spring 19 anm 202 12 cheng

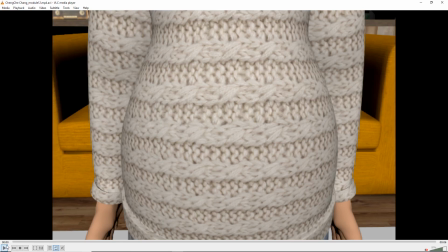okay this is Ching I
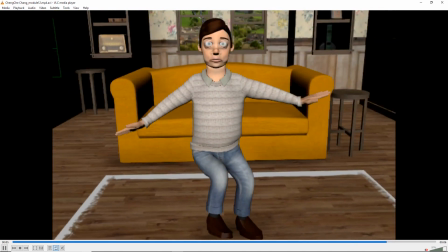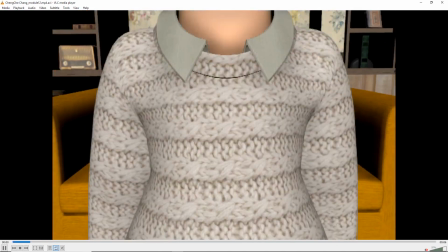would say the the camera is maybe a bit much it's kind of distracting I would
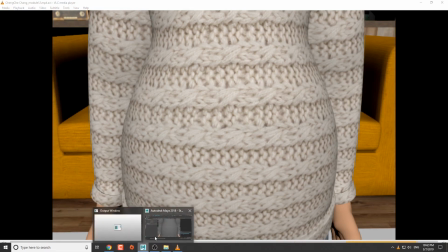look more at your poses let's take a look at Maya so it's
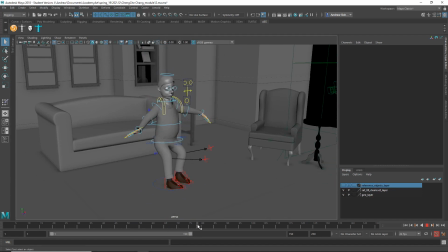it looks pretty off balance so if you look here the feet are kind of
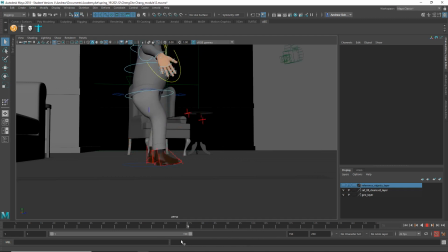they're not really landing flat on the ground I mean it's okay if they land on the heel or something like that but then they should flatten out afterwards generally the root is going to be centered over the
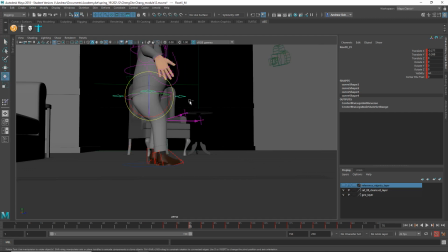the foot that's carrying the weight so you tend to be more like that
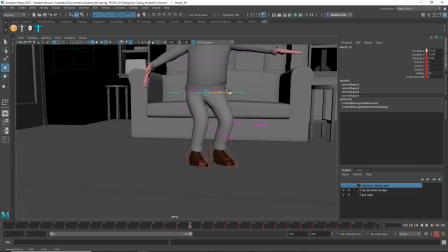and like that
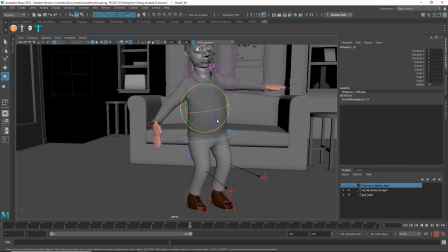and maybe that and then if you want the character to face forward you could put like a twist in the spine
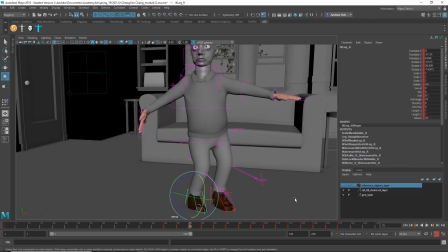you know like that and then the feet should be a little bit more flat on the ground
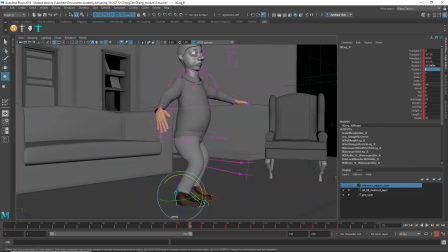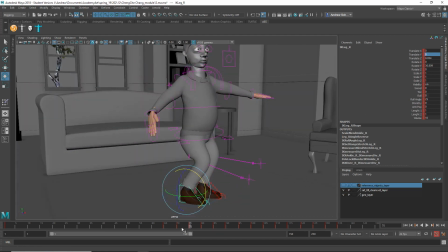So, I've got auto keyframe on, so those should all be my keyframes. And the way he jumps isn't very believable. He just kind of floats off the ground. I would either, usually you would bend down first before you go up.
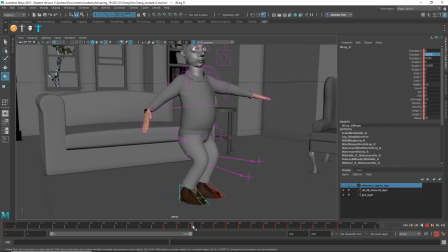So you just sort of anticipate the movement and then go up. But right now it looks like he just sort of floats off the ground.
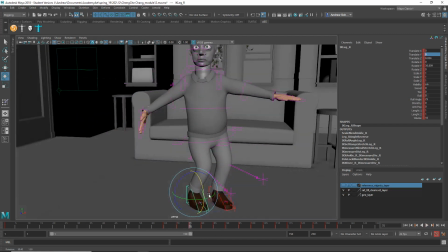And again, so look at this pose, you know, where he looks a little bit more believably balanced. and then this next one where I haven't adjusted.
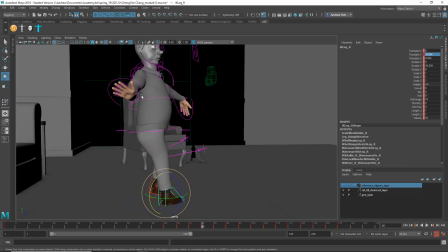And you can see his sort of center of mass is way off the center of the feet.
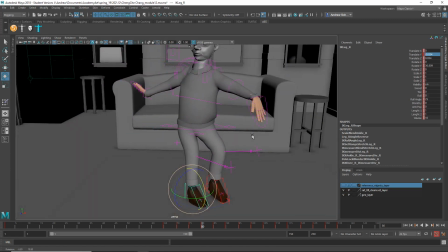So kind of look at it from different angles. The other thing is you didn't do any hand poses.
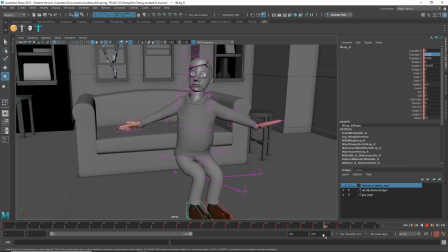I think you could pay more attention to like, you know, the elbows and shoulders. It looks like you're, and the spine and the root. You know, it really looks like you just moved, you know, the feet, the shoulders a little bit, and the elbows and the neck and left everything else alone. So I think you could really be a lot more attentive with these poses.
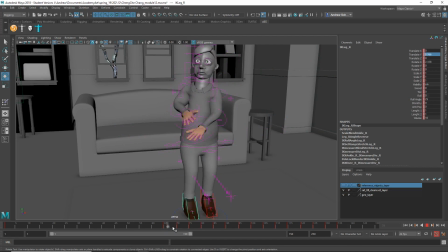I don't remember if you shot any reference, but you should use some reference and try to match it a little bit. And this looks like random movements. I'd also consider simplifying your camera move.